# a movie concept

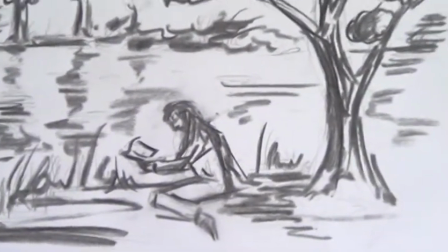0s
The first set of shots in our film will be a girl playing by a lake, probably reading a book or something innocent like that.
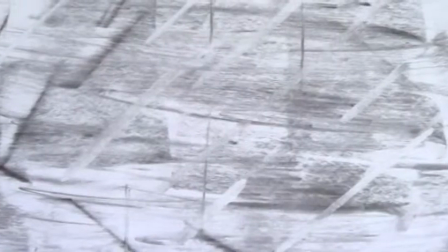7s
And then there will be a fade up to white and a really quick cut to something that looks like when an old television goes out of signal.
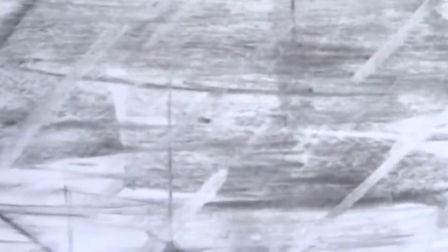14s
It kind of represents the mentally deranged person.
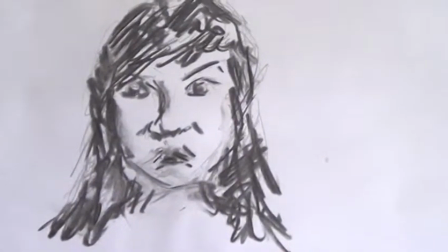20s
Then there's an extreme close up of the girl, the one that was playing by the lake. Then another one of these shots.
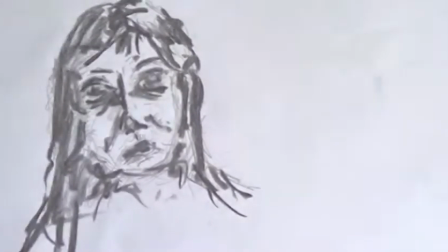27s
and then an extreme close-up of a mentally deranged person. We then have several shots of her in her bed.
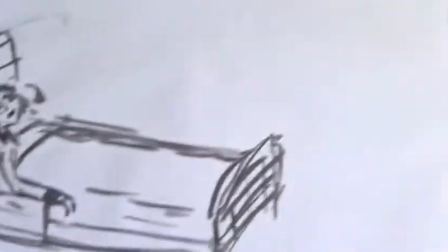33s
As you can see, her hand is strapped in. This will connote how she's very dangerous.
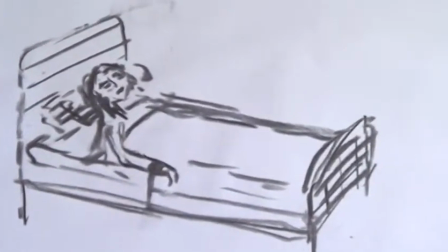38s
We might do some aerial view shots and other shots like that to make it very interesting and add suspense.
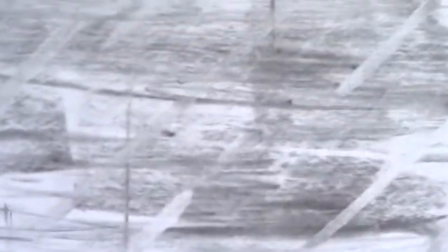44s
Then there'll be another one of these shots. What this shot is actually trying to do is trying to show the connection,
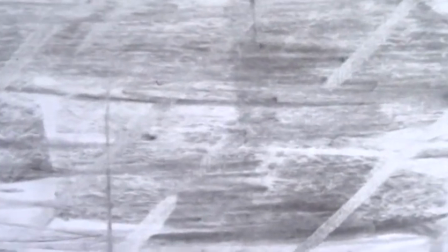49s
how the mentally deranged person is an older lady of the younger girl.
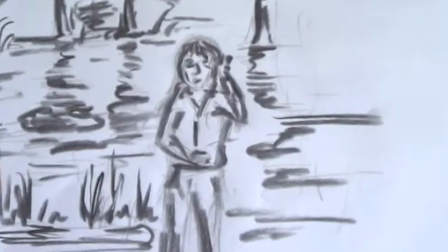56s
Then the younger girl hears something at the lake and starts listening. She goes over to investigate.
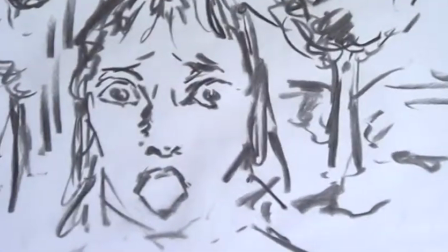64s
An extreme close-up looking very surprised. She can hear that somebody is actually being murdered.
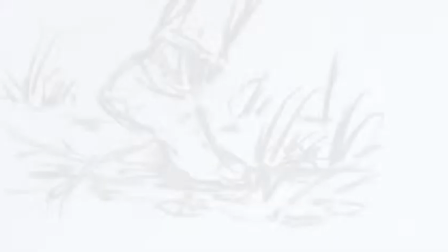70s
She tries to back away. But her foot snaps a twig.
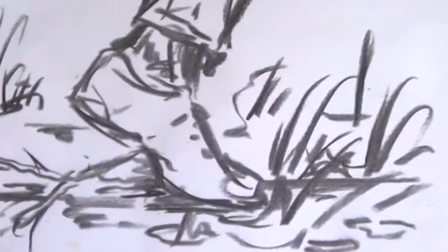75s
This is a very extreme close-up and it'll add suspense. There'll be a few seconds of silence here.
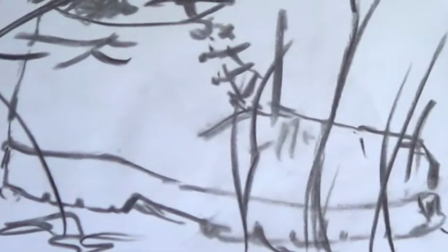82s
It will then cut to a point of view shot of the murderer's shoe.
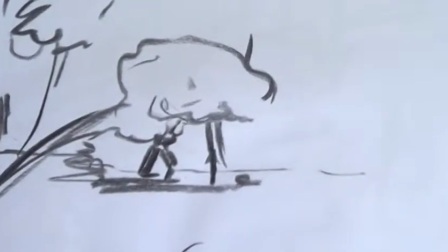85s
She'll be hiding in the thicket You then see the murderer running away, but only his legs and that's her seeing it from the other side of the lake
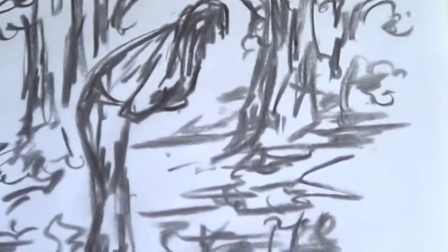95s
She goes to see what was in the what the murderer had been doing But we don't see that she just sees it and then we
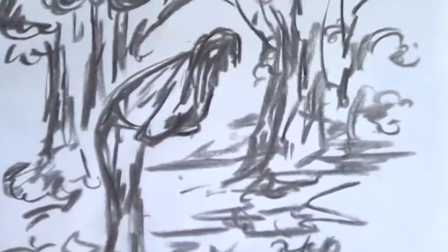102s
see her wrenching retching and turning around So it must have been something very bad.
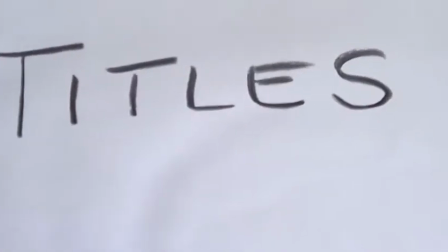106s
Then it's one of these shots And then we go to the titles and while the titles are on we can hear the mentally deranged person trying to break free
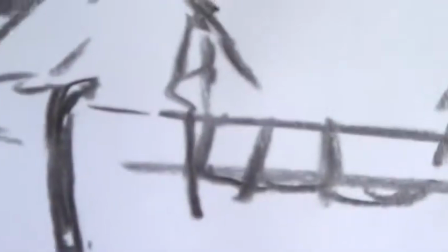116s
ends with a shot of the bed and then a close-up of how she's broken free from her bonds.
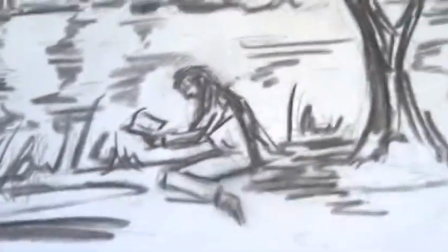123s
The whole concept of the movie is to show why the mentally deranged person is mentally deranged.
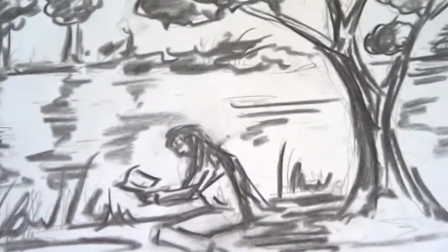129s
She's got post-traumatic stress disorder and she relives this
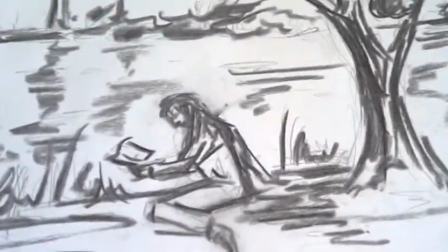134s
memory often and that is what we tried to show through the cuts that looked like a telly that couldn't get any signal.
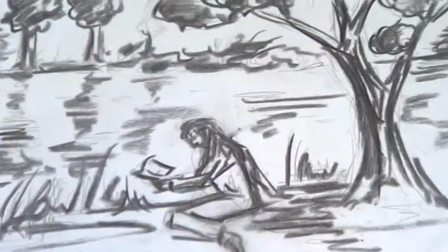140s
This clip doesn't actually reveal what will happen in the movie but we think that the mentally
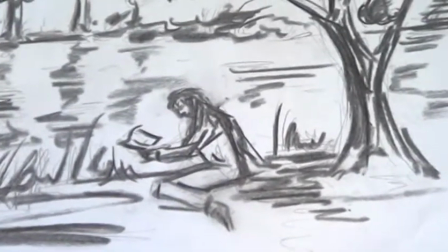145s
deranged person may become a murderer or maybe look for the one who was actually killing the people.